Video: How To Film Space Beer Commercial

What's up everyone? For this week's video we got some sweet beers we're filming.
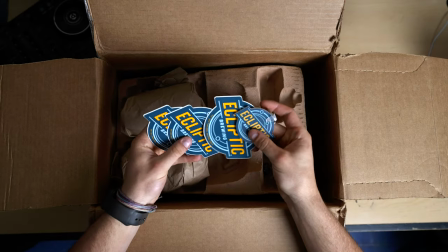I reached out and found this really cool brewery in Portland that had all space themed beers and it fit perfectly. We haven't really made the video yet but uh you will see it now.
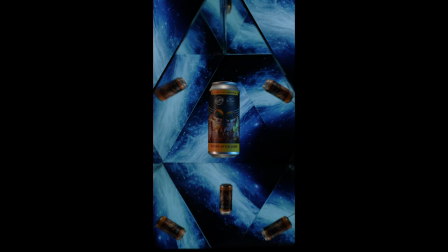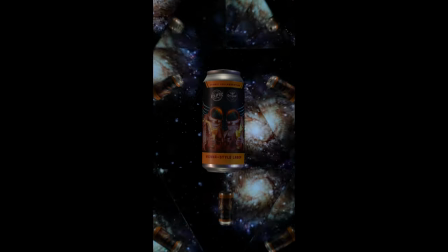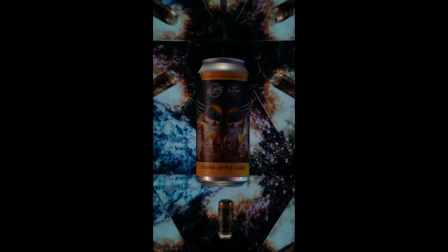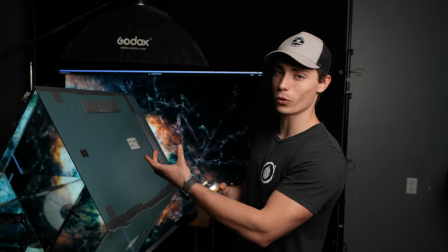So I'm thinking that for this shot it's gonna be actually just one continuous shot all the magic gonna be done in the background with all the different
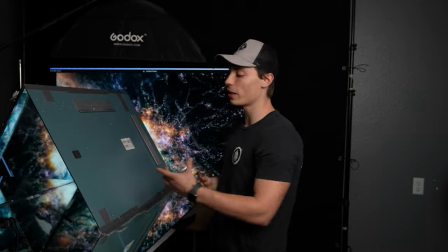space themes I'm thinking of adding in so literally it's just going to be zooming in it's going to have crazy patterns everything done in post all right so kind of step one to start in this process story blocks i am going on here and i had looked up galaxy looking
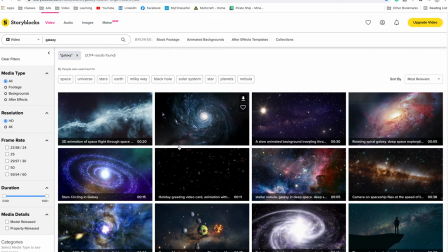for a ton of stuff that's space themed i'm trying to find cool colors that kind of relate to the can also but i am going to be going in post and switching colors around to make it match so i'm going to find a bunch of these we got to go to francis get this super sick song he's making for the video and then we'll cut it up and then that's what we'll play as the shot actually happens overlaying what's up guys I'm Francis and I made the song for this video for the song I did a lot of space themed sound effects like in the beginning added a UFO saucer type of sound effect and then the main sample before the drop is a girl saying that she's an alien so this is the type of music I do produce right now more upbeat EDM stuff so if you do like this song and want to see more songs just like it go check out
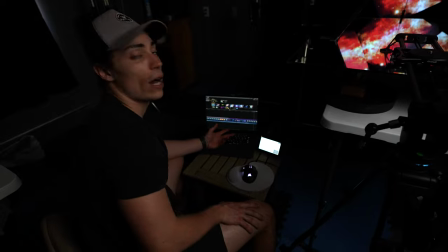my Spotify sound cloud on the internet so right now we're actually hooked up to the TV because I need to scale everything properly I
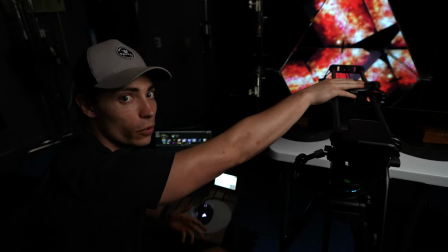want it to be framed right so we're gonna have the camera we're using it to record right now which is why it's not there but we'll have the camera looking
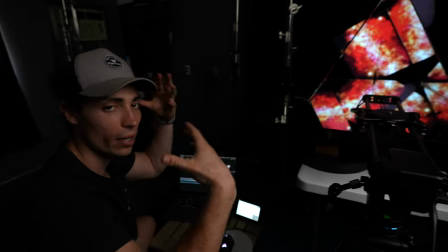through this and then I'm changing the scale of everything so that actually fits properly and does all that and then while I'm doing
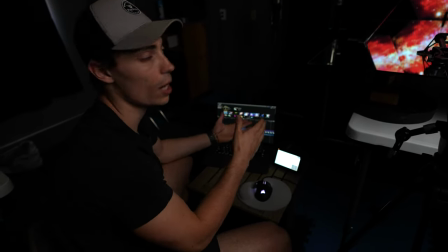that I'm also timing up all of the music drops to the different scenes so a quick tip we noticed
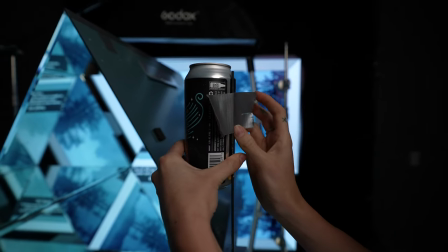been trying to figure out how to balance this on this metal skewer for five minutes,
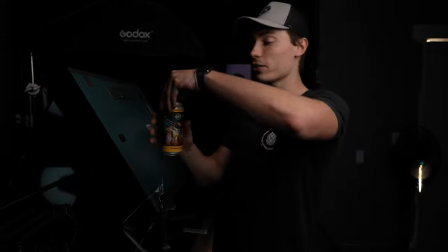but the beer is super heavy. Donned on me, probably should just pour it out. So make sure that you think smarter, not harder.
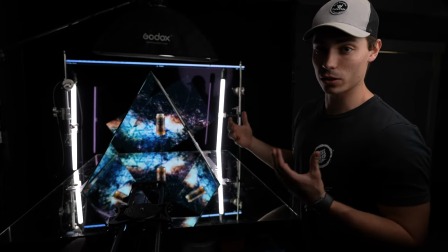So I've been thinking a lot about how to make this actually look really good. So I've noticed a couple of things.
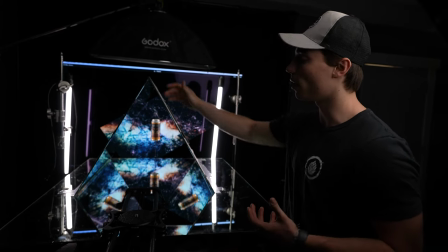When you're lighting up the can for this one continuous shot, obviously all these obstructions doesn't make for the best lighting.
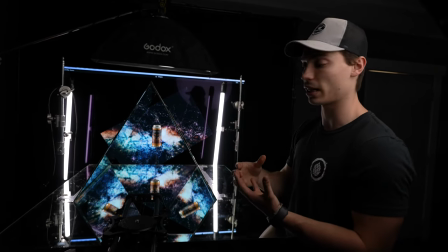So what I'm thinking is actually doing three separate shots, masking them all together. So we're gonna do a shot with the can that's lit up,
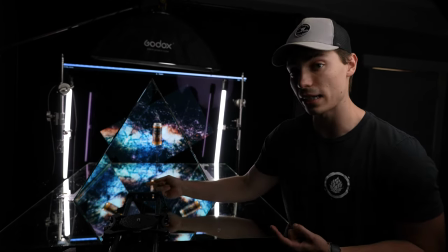like you're seeing right now so that you can actually see the can and all the reflections so that will be
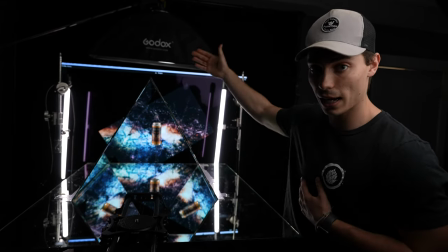one shot the next shot we're going to actually remove the lights remove the can and that'll be so you can get
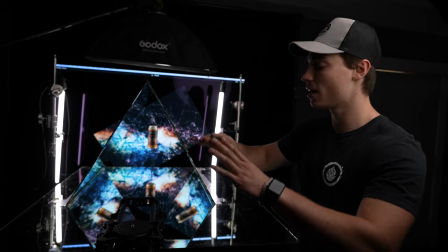a clear background that triangle and then that'll be masked in and then i'm thinking we actually just get a green screen and film
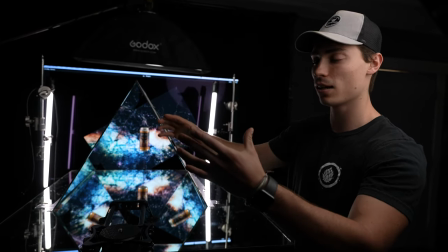a totally different shot of just the can and put it in overlaid so the first shot we're going to get is of the can with all the reflections in the
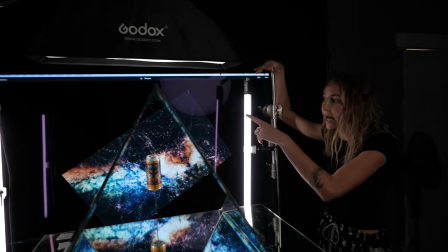mirrors so to light that we've got two pavo tubes on the side and then we have a rectangular soft box up top.
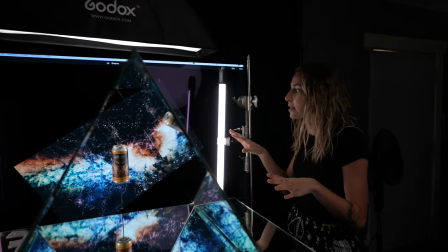It just fit the area perfectly and none of these lights show in the reflection of the TV or in the mirrors.
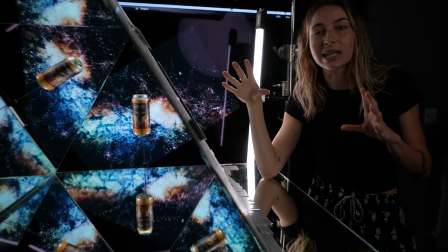Also because we just want a really clean reflection in all the mirrors,
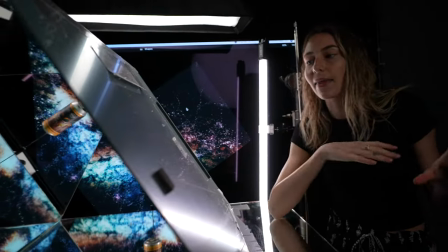we actually sprayed this can with a matte clear spray and that way it diffuses any of the reflection so there's not like harsh spots on it.
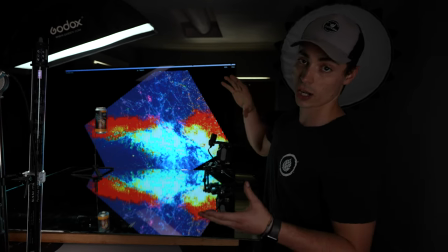Alright, so we got the first two shots. We got the shot going in to show the can and all the angles.
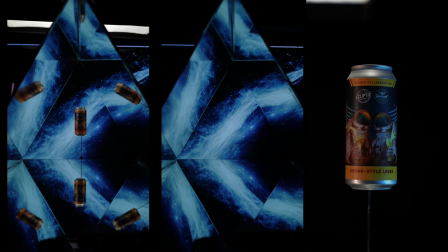That's what that shot was for. Then we got a shot going in for the background, the just normal triangle. by itself.
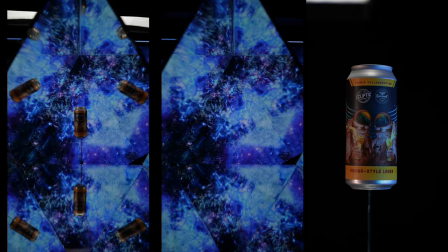Third shot we are doing just the can by itself floating and that will be overlaid.
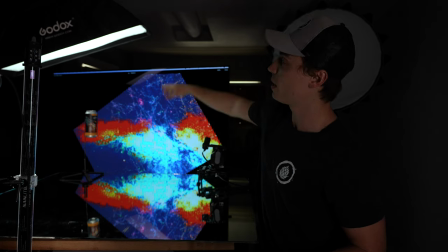So those are three shots you're gonna make the one. To do this shot we did a like kind of top slash backlight but because we
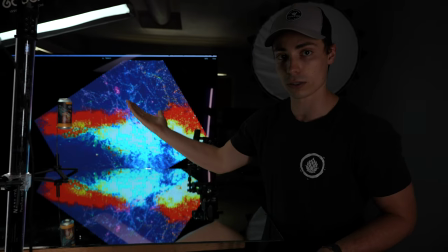have a mirror down here helped also light it up from the bottom you'll see that there's a lot of light on the can.